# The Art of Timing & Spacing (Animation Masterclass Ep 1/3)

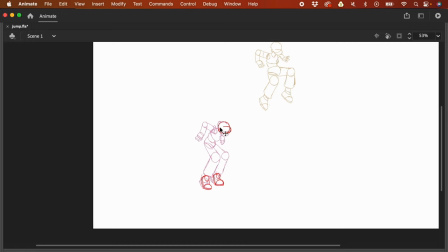57:17 So if the legs are straight, the body would be, it would like be somewhere here.
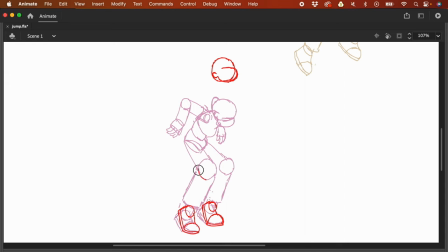57:23 So again, I'm gonna use this technique to like trace like the knee, or at least the like the volume of the knee, and I'm gonna use this as a guide.
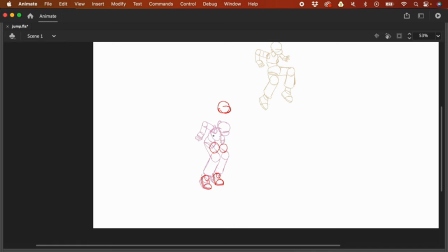57:35 So this one would be straight, and the pelvis would be maybe somewhere around here. So the head is somewhere here, I think.
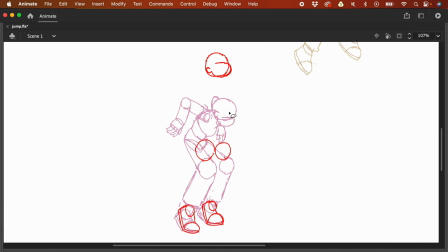57:47 Anyway, if it's wrong, if the position is wrong, we can just lasso and adjust.
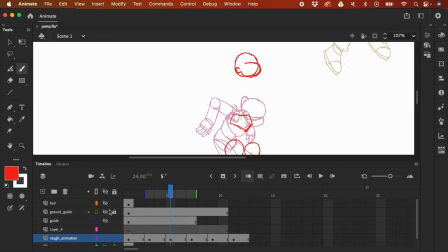57:54 So I'm gonna bring back again the guide. So I'm going to reveal this again and unlock it.
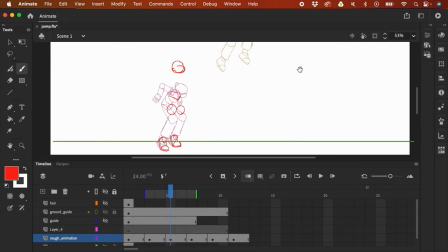58:01 And I'm gonna bring the guide. So where's the guide? This is the ground guide. So I'm just gonna lock that again and reveal the guide. So this is the guide now. And I'm just gonna bring it here
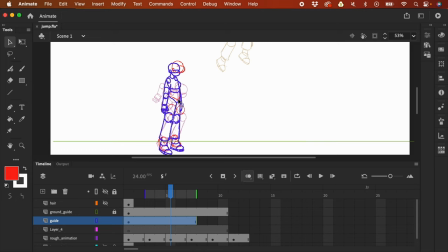58:16 so that I could make sure that I have the correct size for the pelvis.
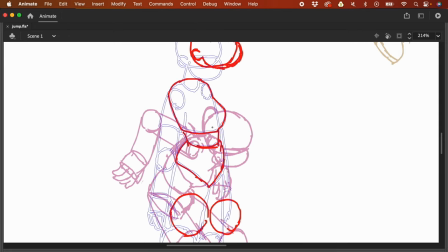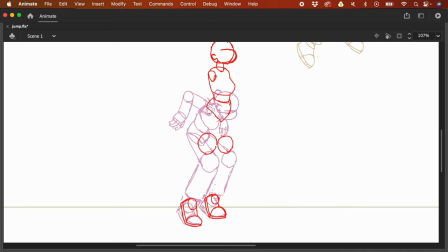58:32 And the neck is like somewhere here. And then now I'm gonna like draw out the legs. So I'm just gonna lasso this part.
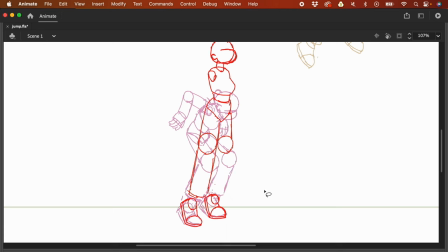58:48 I'm just gonna lasso the legs because I made a bit of error in like the position. So I'm holding the command key, that's control key, I think, if you're working in a Windows computer. So I'm holding the command key and it allows me to like freely transform this.
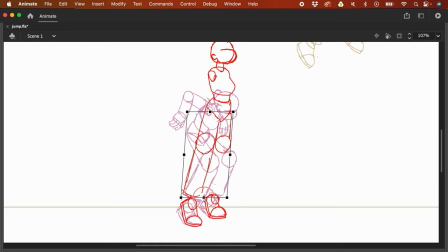59:06 So I think it should be here, like something like that. So like the direction of the leg was a bit like off because it doesn't like match the foot anymore. So I adjusted it, made it a bit more diagonal.
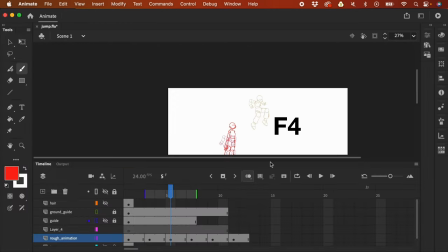59:29 Now let's have a look. I'm gonna press F4 and press enter on my keyboard.
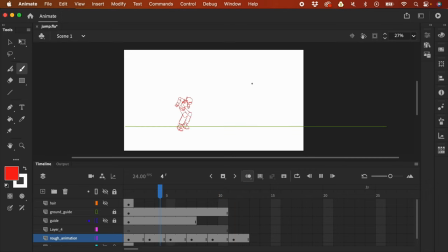59:36 Now with the breakdown, the jump feels much better, but still this isn't the correct timing. It's still too fast. We will adjust the timing in a while. But we also need, so we added a breakdown here.
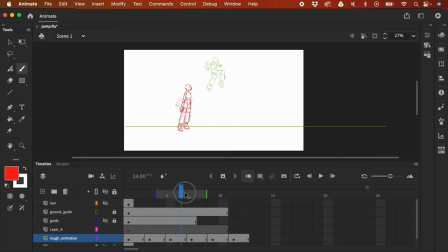59:51 So now when we are going to do the in-betweens, it would be like much correct, right? But we also need to add an in-between from here to here.
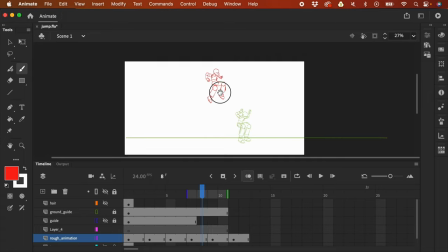60:02 I mean, add a breakdown, because notice that the leg is bent here and it's also bent here.
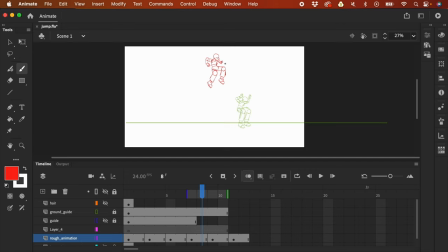60:10 So you might think, if you're a beginner and you are going to in-between this later, you might think that it's always going to be bent. But when you jump, it's not always like bent like that.
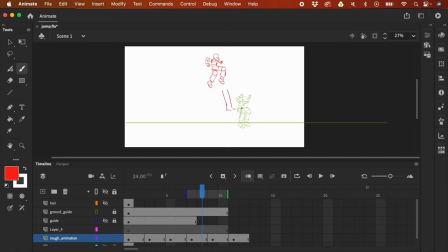60:24 It's gonna go back to a straight, and then it would bend, because think about it like it's a spring, and you need something to like absorb the impact of the jump.
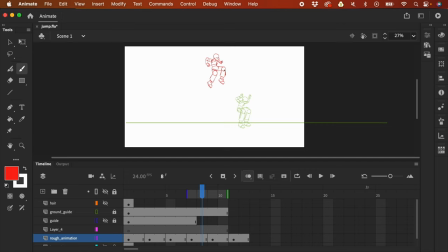60:38 So that's the reason why as you land, naturally your legs would straighten up, and then once it hits the ground, it would bend, because that would like absorb the impact. Right, so if we don't add a breakdown,
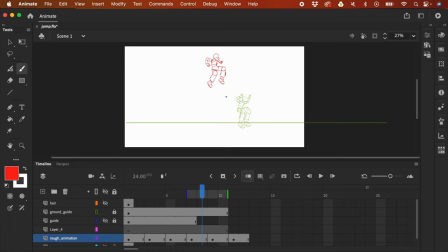60:55 what would happen if we are gonna in between is that it's always going to be bent, and that's not how our body works.
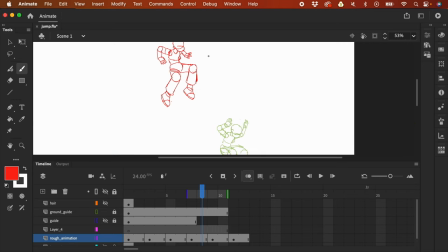61:02 So we need a breakdown between this frame and this frame, or this key pose and this key pose. So let's do that, right? So I'm just gonna press F5 twice because we're animating on twos, and I'm gonna click this frame,
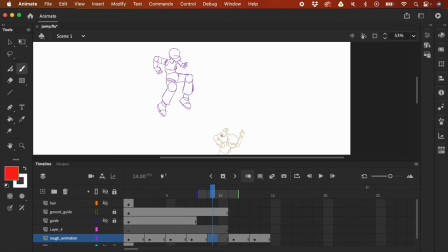61:20 then press F7, and we're gonna create an a breakdown.